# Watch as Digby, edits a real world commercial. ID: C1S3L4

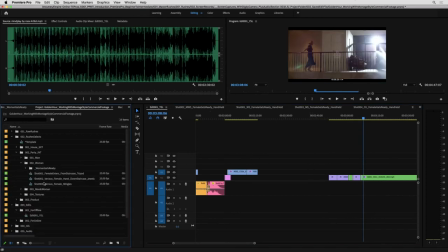(55:18)
Let's go have a look at the woman mingling. What else have we got?
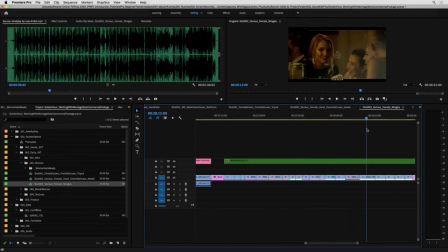(55:24)
I don't think any of this is relevant. This is them across the bar from each other. I think I'm going to go one of these two here. The other extras here are a little too big and distracting in terms of their performance.
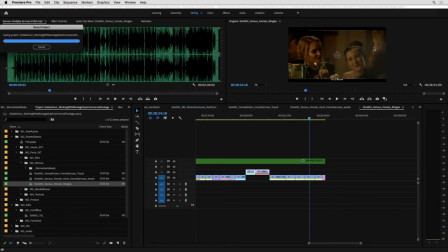(55:43)
Like, it's just too over the top and it's taking away from the look that we're trying to see here. But these ones with the cheers is sort of nice, and also there where she's more of the focus.
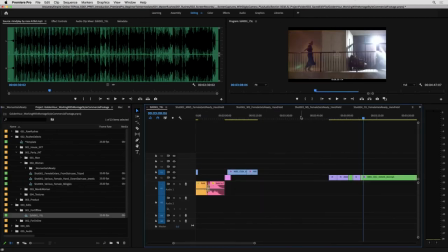(55:54)
So I'm going to keep those two. I'm going to copy those into our timeline. And let's see what we can cut out of these.
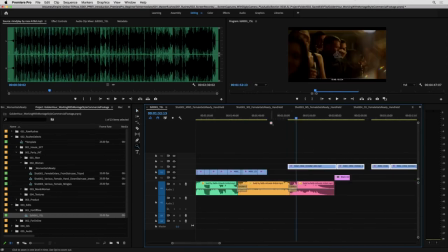(56:06)
So we've got, he looks, let's go to maybe the cheers first, like life has gone on.
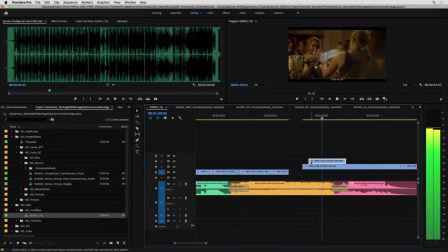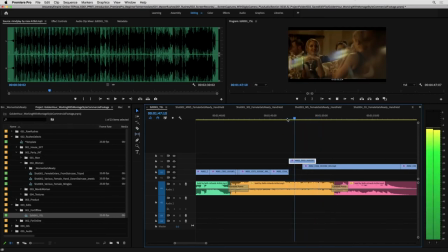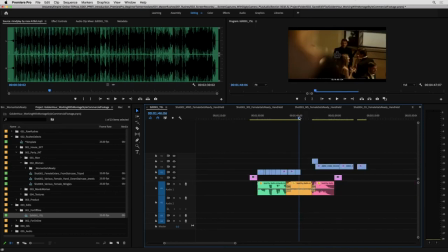(56:50)
Might have to do like one hug or something in here. It just feels a little jump cutty going from him there to back here. There was some other scenes that we pulled out of this edit. It was a little bit too raunchy, I think, for this training. It was a beautiful scene. It had our hero female there in some lingerie with the product, which was lovely,
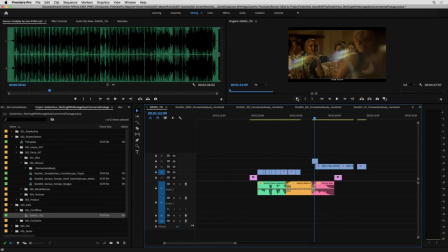(57:10)
which was supposed to kind of be filtered throughout this edit, but I think it was better and safer to not have that in there for this. So we're gonna have to make this work just a bit more structurally without that sort of overlay content, I guess, of that story, the undertone of that story. Might find one sort of hug of her,
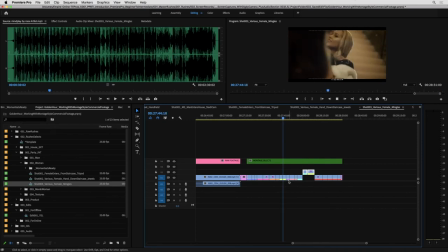(57:30)
something nice in here, maybe with the other guy, sort of good. Let's have a look. And then we can cut to him at the bar and then back to her. So let's grab that one. That might just help bridge us in there.
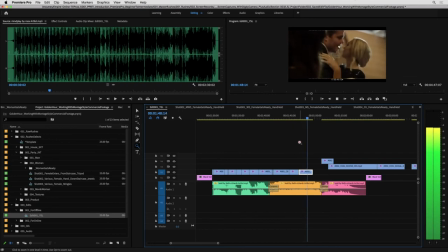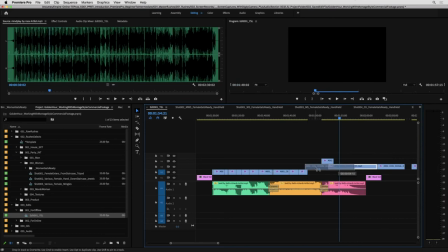(57:56)
So it's him.
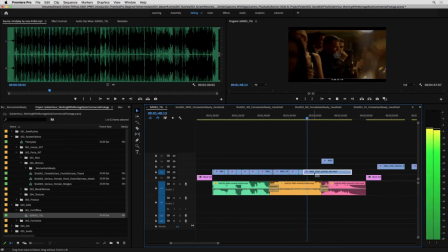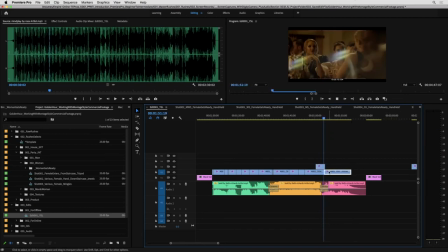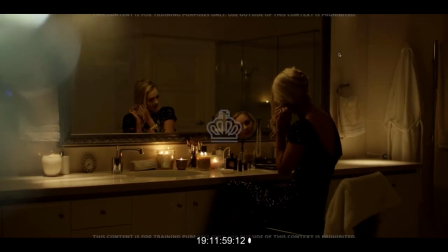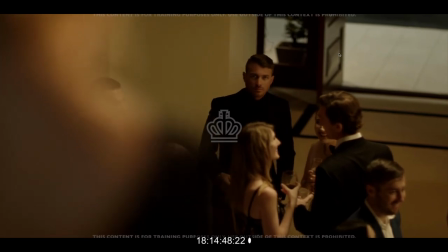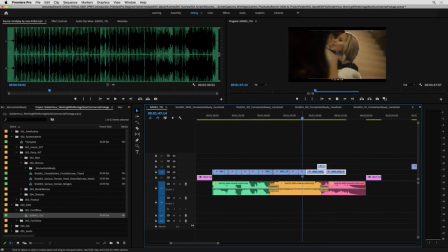(58:44)
Shot here. Maybe even a bit more at the front.
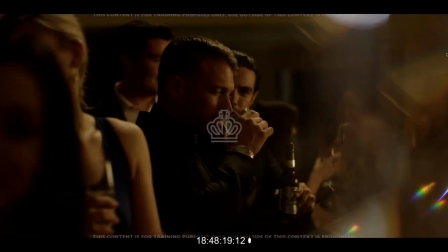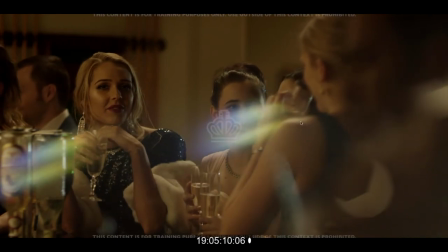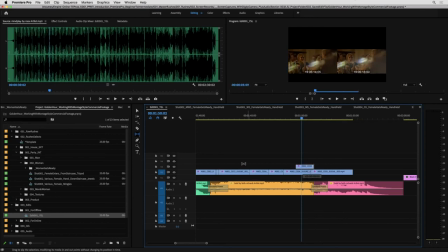Just seeing what else was in this